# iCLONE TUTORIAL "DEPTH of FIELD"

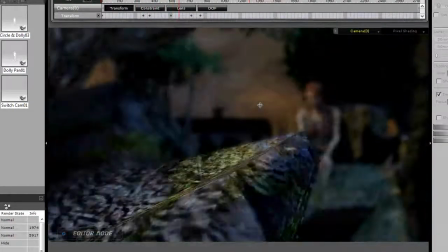(4:54)
Brandine, you'll notice, is out of focus. Now we want her to be in focus. So let's stop there and let's back up.
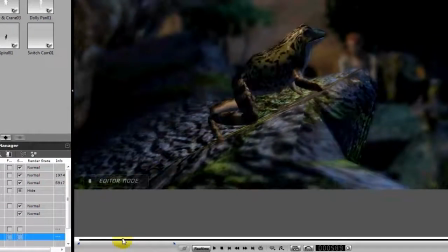(5:02)
When we get that camera to start moving, he jumps, camera starts moving, we're going to want that to come into focus for Brandine.
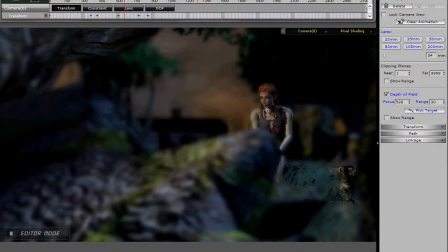(5:10)
So let's click and click her, and now she's in focus. But notice it's a very, very shallow focus. And I would like a little more depth. So let's change this 30 to 500.
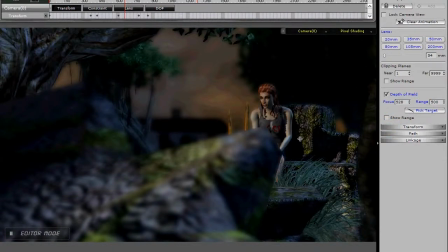(5:25)
And now the rock behind her you see is in focus, some of the trees maybe. So 500 might be a good number to live with. So we've increased the range of our depth of field. Instead of being shallow, it's now rather deep. So let's back up again and watch this play out.
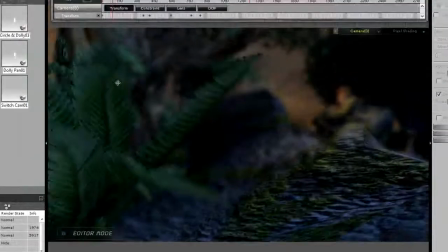(5:46)
And we go the fern, then the frog comes into focus.
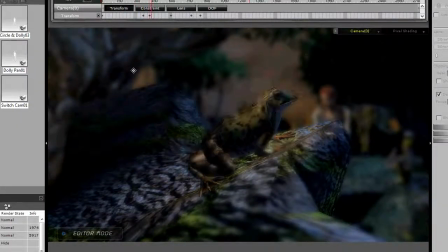(5:50)
Brandine is still soft in the background. Okay, we get a little movement there. Now notice it shifted to Brandine.
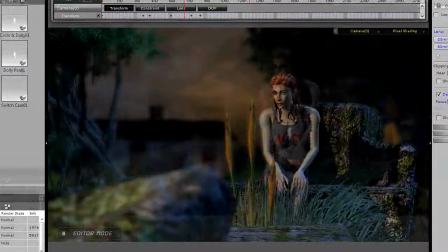(5:57)
We want to hold that depth of field a little longer for the frog.
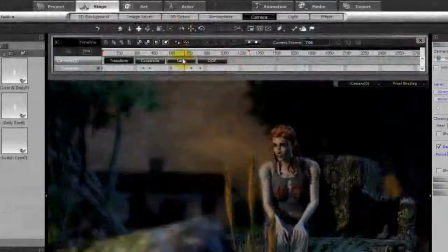(6:02)
So let's go up to our timeline, bring up depth of field, and let's click here.
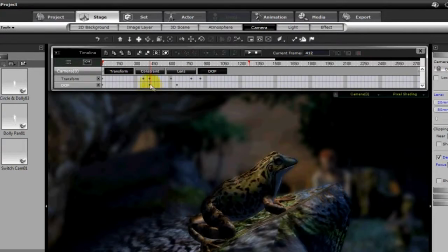(6:07)
And there's our frog, folks. And notice what's going to happen. It's going to immediately start moving on to refocus on Brandine. I want to hold on the frog. So I'm going to duplicate. I'm going to hold down the control key. I'm going to drag out another keyframe to keep the frog in focus.
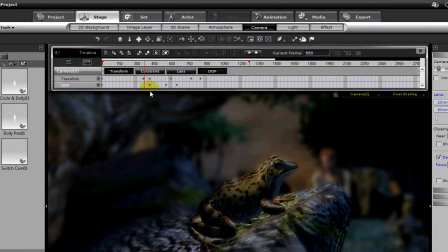(6:24)
So now, frog stays in focus. He's gonna jump, okay, and then Brandine.
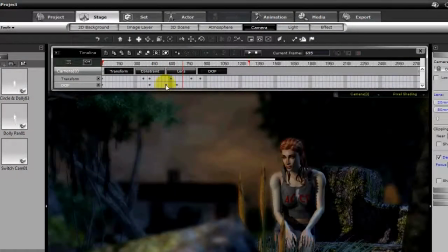(6:29)
So let's slide this down a little further, and let's slide Brandine's depth of field focus point a little further.
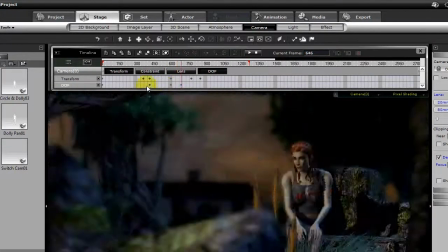(6:37)
So now, froggy stays in focus.
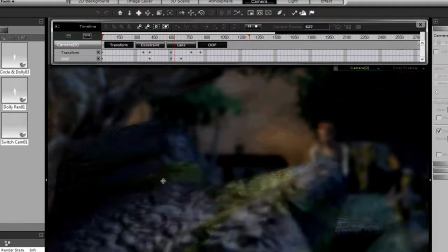(6:42)
Camera's gonna start moving. She comes into focus. Now, we have the Swamp Man revealed.
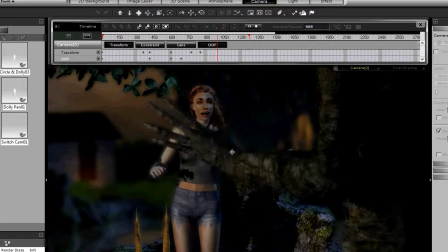(6:48)
She's still in focus. We can certainly keep him out of focus, but at some point you might want to bring the Swamp Man in focus.
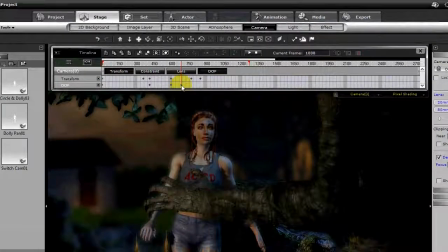(6:54)
So let's hold once again. Let's grab a keyframe for Brandine's depth of field point, and let's drag it down here. And so she's going to stay in focus to there, and then maybe we can bring the Swamp Man's hand in focus.
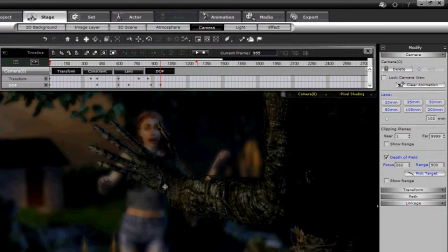(7:13)
So now his hand is now in sharp focus. She's out of focus. We could change that depth so she's a little more out of focus there, and he is certainly stays very sharp. So it brings the attention onto the Swamp Man.
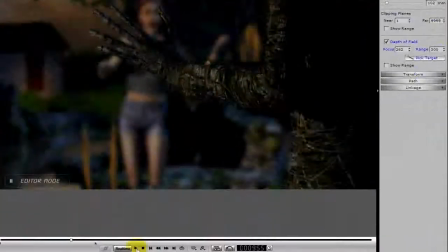(7:28)
So now let's back up, and there we go, and let's hit the space bar.
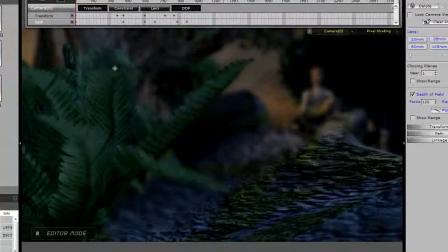(7:36)
Start playing. Fern's in focus. Camera dollies in to the frog.
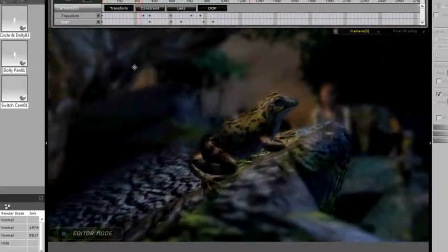(7:41)
Frog is in focus. It stays in focus for its action. Then the camera dollies some more or zooms.
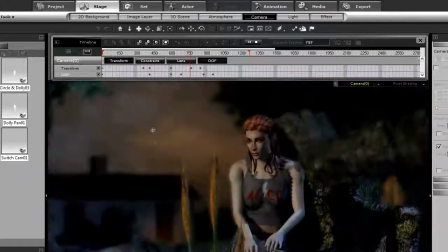(7:48)
And then we've got him. Swamp Man in focus. So we have controlled what the viewer is seeing.
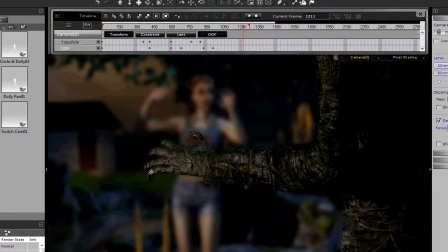(7:55)
We can certainly now hold the Swamp Man's focus if we want to, and then jump back to Brandine to reveal her.
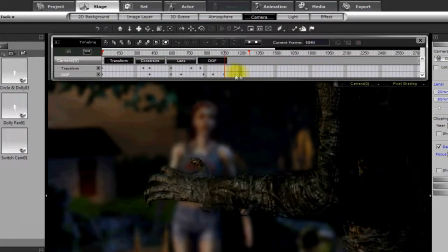(8:04)
Pick the target area.
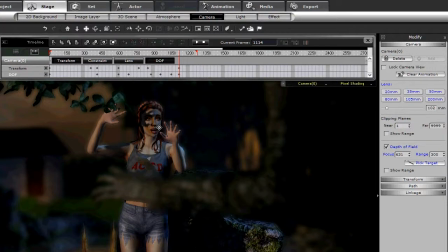(8:09)
And now Brandine's sharp focus, maybe a little too shallow.
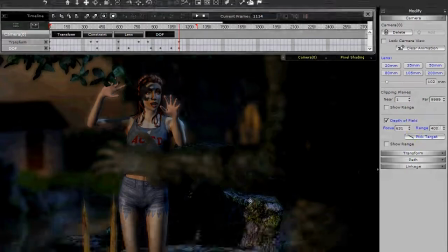(8:13)
So once again, let's increase that area of acceptable sharpness, maybe 500 or so.
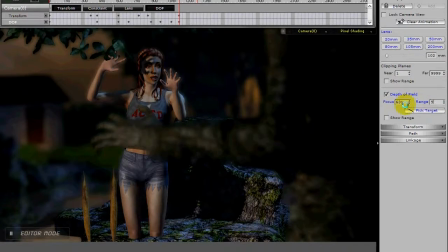(8:20)
A little bit of focus on the Swamp Man.
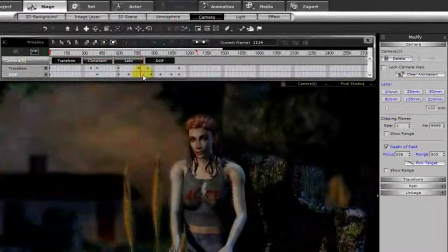(8:22)
So now we have controlled the viewer's attention, brought into focus what we choose to bring into focus.
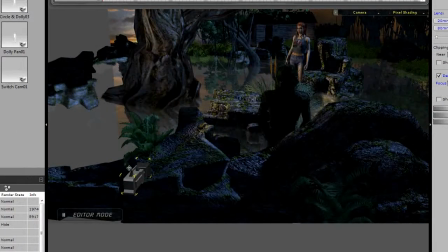(8:33)
Now I've created a second camera, and I'm overlooking our scene now. Here is the camera that we were working with, creating the depth of field. Here's the fern, here is the frog right here, the Swamp Man here, Brandine in the background.
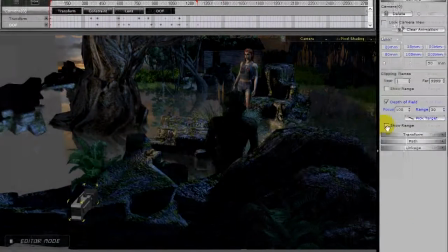(8:49)
Now there is one little feature that's new,
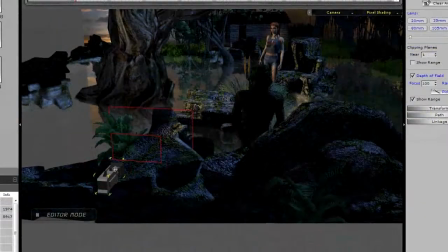(8:51)
and you can show the range of the depth of field by turning on the range tool. You can see the area where you're going to be in focus.